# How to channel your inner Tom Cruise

Stunts. They're super cool, aren't they? But they're more than just eye candy. They're a powerful storytelling device.
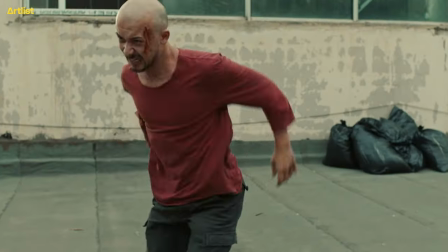8s
A well-executed stunt can convey your character's bravery, desperation or skill in a way that dialogue alone never could.
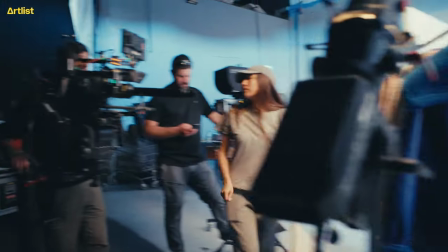15s
And they can be achieved even on a modest budget. I'm Angelica. I'm a creator at Artlist.io. Stay tuned as we'll take you through the world of stunts in filmmaking and also show you how you, yes you, can achieve stunts in your videos.
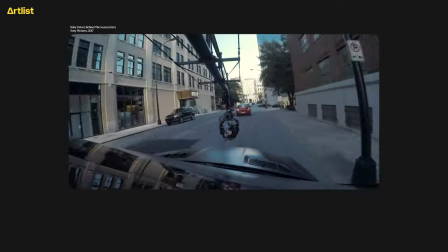32s
A stunt in filmmaking is any physical action that carries a degree of risk or requires special skill to perform safely.
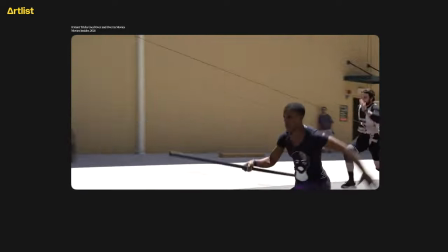39s
It's important to note that stunts aren't just about danger. They're about creating a believable, visually compelling action that serves the story.
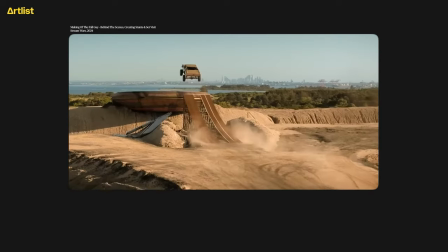48s
Sometimes what looks dangerous on screen is actually quite safe when properly executed by trained professionals. Here at Artlist, we got our feet wet with different kinds of stunts a few times.
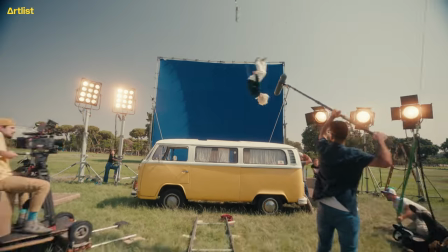59s
For our 100K fan commercial, we made an actress fly in the air and above a bus, or the Equal Ground production.
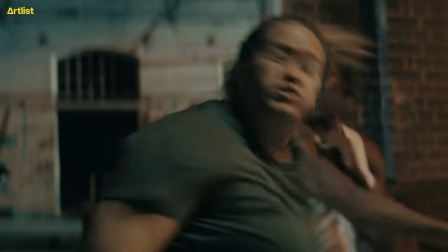66s
Massive fight scene. Five versus five in a dark garage. Really hard to coordinate. But let's talk to director Brad Day about it.
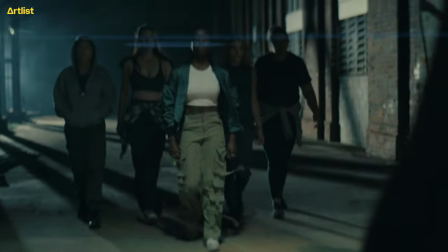73s
In terms of who we wanted to use, there's an actor we've worked with before who's like a certified stunt coordinator. So we got him on and he's actually the lead actor in the footage itself.
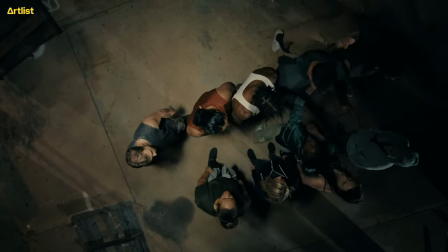83s
And then he brought on an AP coordinator to look after what we're doing, making sure all the hits look legit.
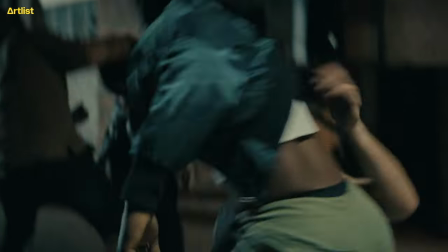89s
Especially like the face hits. We really needed to think about how the camera was going to move in terms of maybe a whip into it or
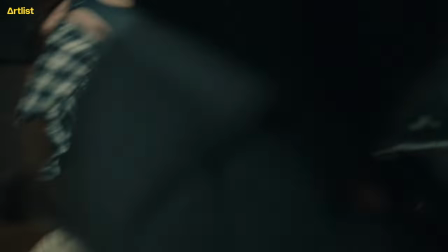95s
just a little bit of movement so your eyes weren't on the fact that you're not actually making contact with the face. Chris, the stunt coordinator, what we did was pick a scene, would film a wide and just make sure it worked in the wide. And he would essentially put it together. It was all about just nailing that initial wide shot and then would come in and just kind of go crazy. Remember, stunt design and rehearsals take time, a lot of time. so make sure that you factor it in accordingly in your schedule.
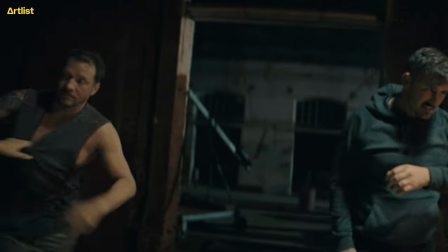123s
Rehearsal was huge for this. We actually did it the day of and we shot the night of. I'd say it was a seven-hour rehearsal followed by a 12-hour shoot, so for us it was a massive day.
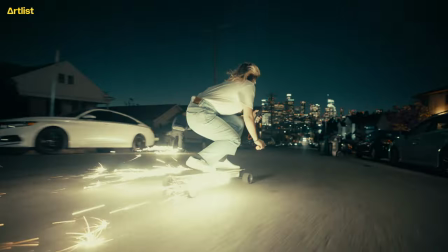135s
Now, let me tell you about one of our recent projects that really turned up the heat. Fire Skate.
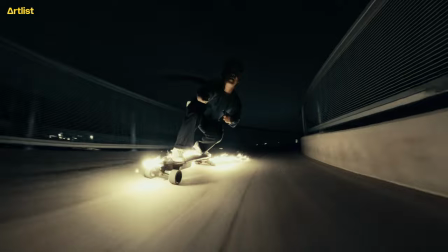140s
We had professional skateboarders right through the night with fire shooting out of the backs of their skateboards.
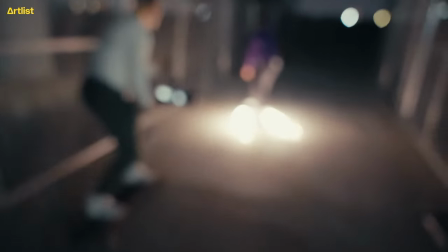146s
We wanted to show how you can elevate a stunt by adding an extra layer of spectacle, in this case, fire.
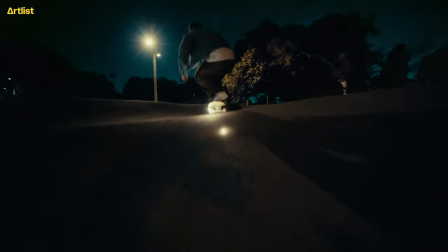152s
It's a perfect example of how you can take a familiar action and transform it into something truly unique.
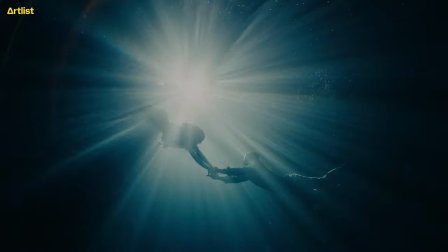159s
You know, it's funny, sometimes we find ourselves needing stunt crew in the most unexpected places.
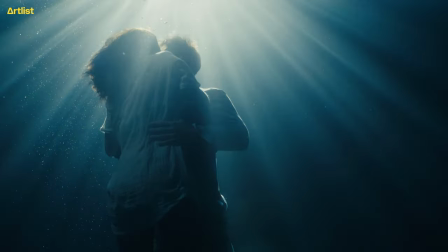165s
Take our underwater loft production, for example. We had two professional performers dance underwater.
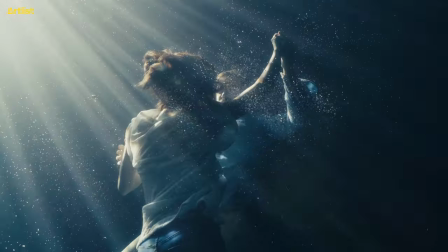171s
At first glance you might think, oh, that's just going to be a dreamy, artistic shoot.
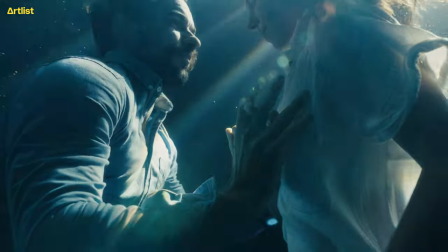176s
But diving into the world of underwater stunts was honestly a completely different challenge.
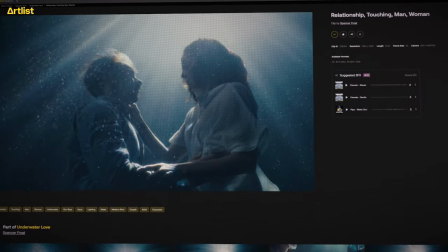180s
It just goes to show that stunts aren't always about high-speed chases or explosive action.
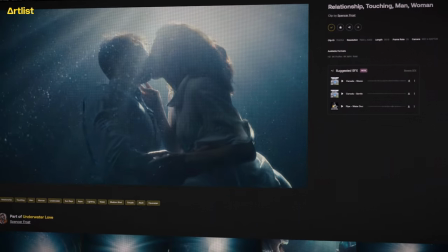186s
Sometimes they're about creating beauty in challenging environments. Here's director Spencer Frost sharing more about that day. Basically, we had to find a swimming pool that was deep enough to do all these crazy actions that we kind of pre-planned.
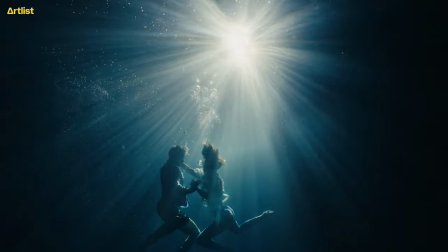200s
So two divers meeting underwater, dancing, fighting. We wanted the depth. We wanted it to feel expansive and kind of like infinite. So the pool's super deep.
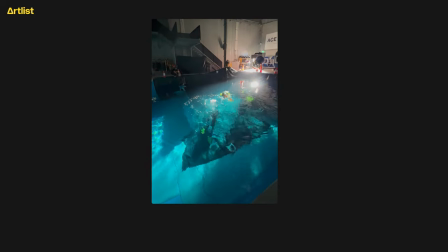210s
I think it was six, maybe eight meters deep. Our two talent, who were both professional trained freedivers, so they can hold their breath for four minutes plus. Yeah, we probably got them to do like 80 individual dives through the day.
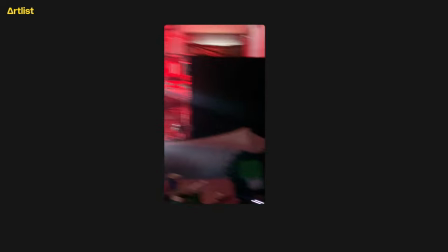224s
Effective communication with your stunt coordinator will make your production successful and safe. My advice is to include them in the pre-production process as early as possible to make sure that they can really help you spot all of your blind spots.
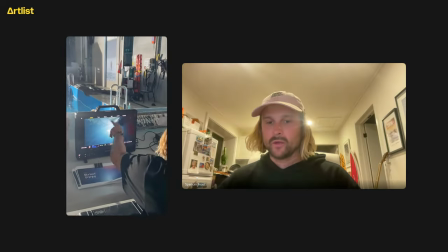238s
We had this awesome thing where we had an underwater feed going to our underwater camera,
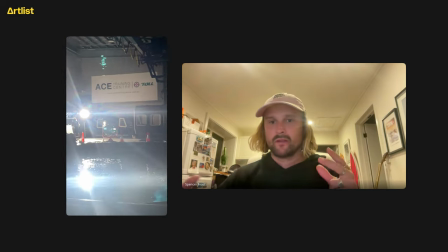243s
so the whole crew could watch what was being filmed on the surface.